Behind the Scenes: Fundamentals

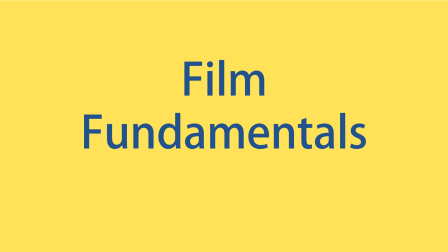(0:00)
Here are a few filming fundamentals. Here's the content we will be going over.
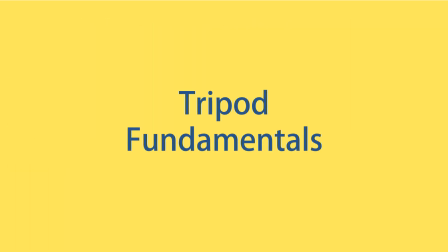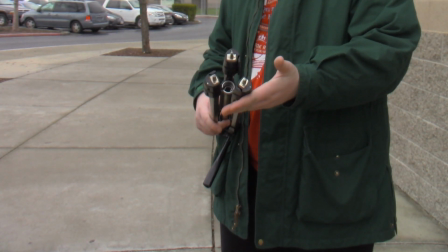(0:12)
Tripod. As shown in this clip, to set up a tripod correctly is pretty simple.
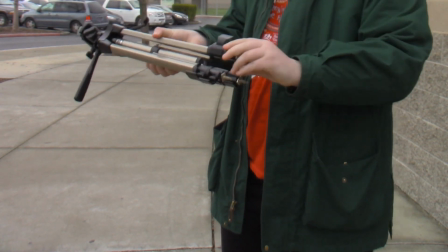(0:17)
First, extend the legs of the tripod by undoing all of the clips and pulling them out.
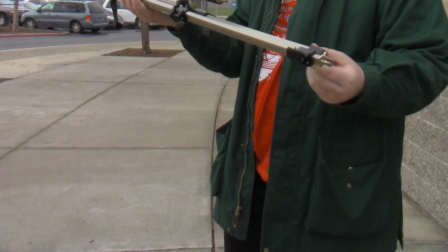(0:22)
Next, pull out all the legs, then set it on even ground.
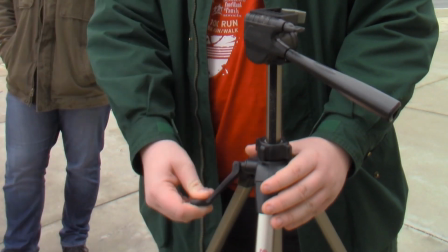(0:27)
Then what you want to do next is check that all the functions of the tripod are functioning sequencing
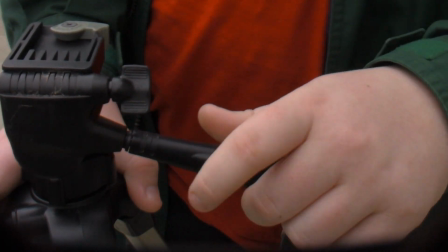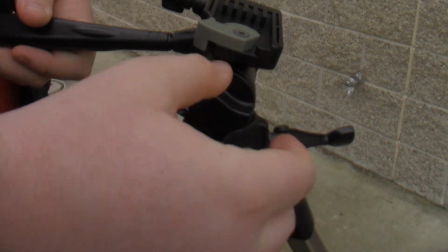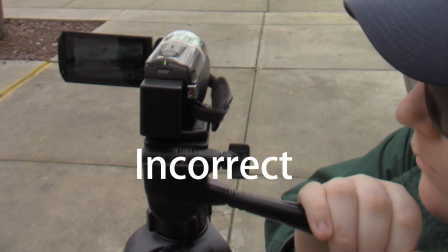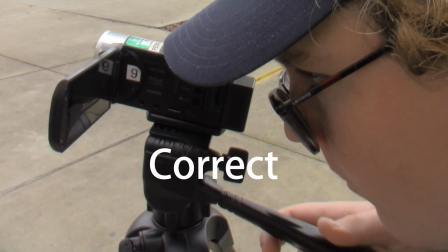sequencing is important it ensures that your video makes sense take
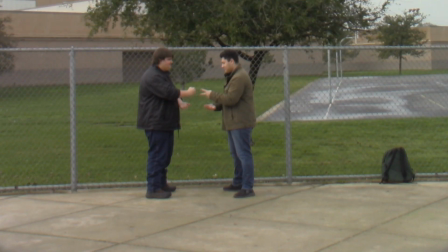(1:01)
these two lads for example they're playing a little fun game of rock paper scissors
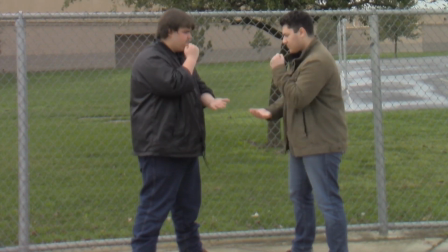(1:05)
notice how the shots progressively get closer well all of these are different shots
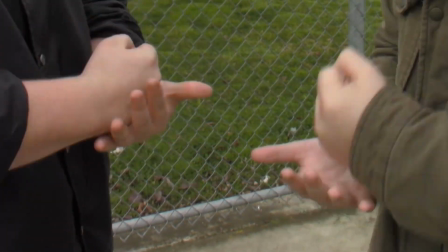(1:10)
they fit together nicely these shots aren't in a sequence they become jarring and difficult
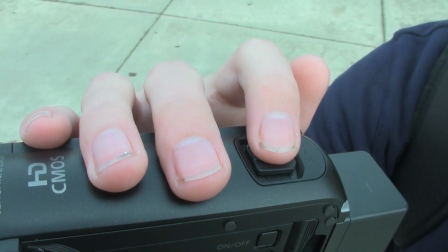(1:15)
to watch pick up sticks you don't always need to zoom in next time you want a close-up, try moving your tripod.
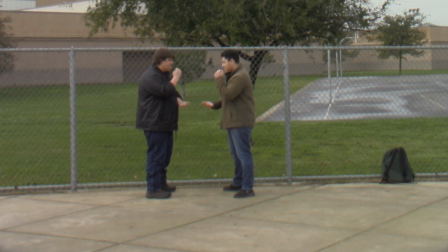(1:24)
Let's take another look at the shots from sequencing. These shots were moved instead of zooming in.
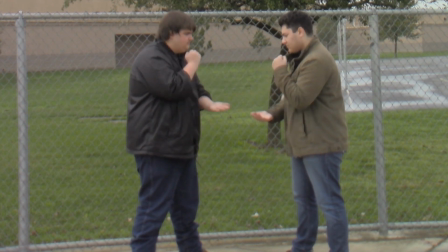(1:29)
Moving your tripod allows you to keep more detail while zooming in might distort some of the quality. Rule of thirds. Let's take another look at our lads playing rock, paper, scissors. When filming anything, you want to make sure to use the rule of thirds.
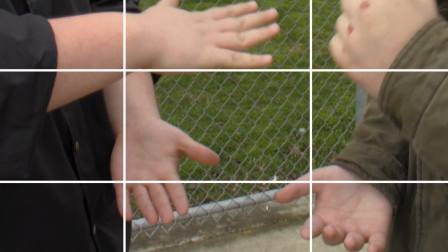(1:45)
Imagine a nice little 3x3 grid. Anything on any of those lines shows importance in the shot.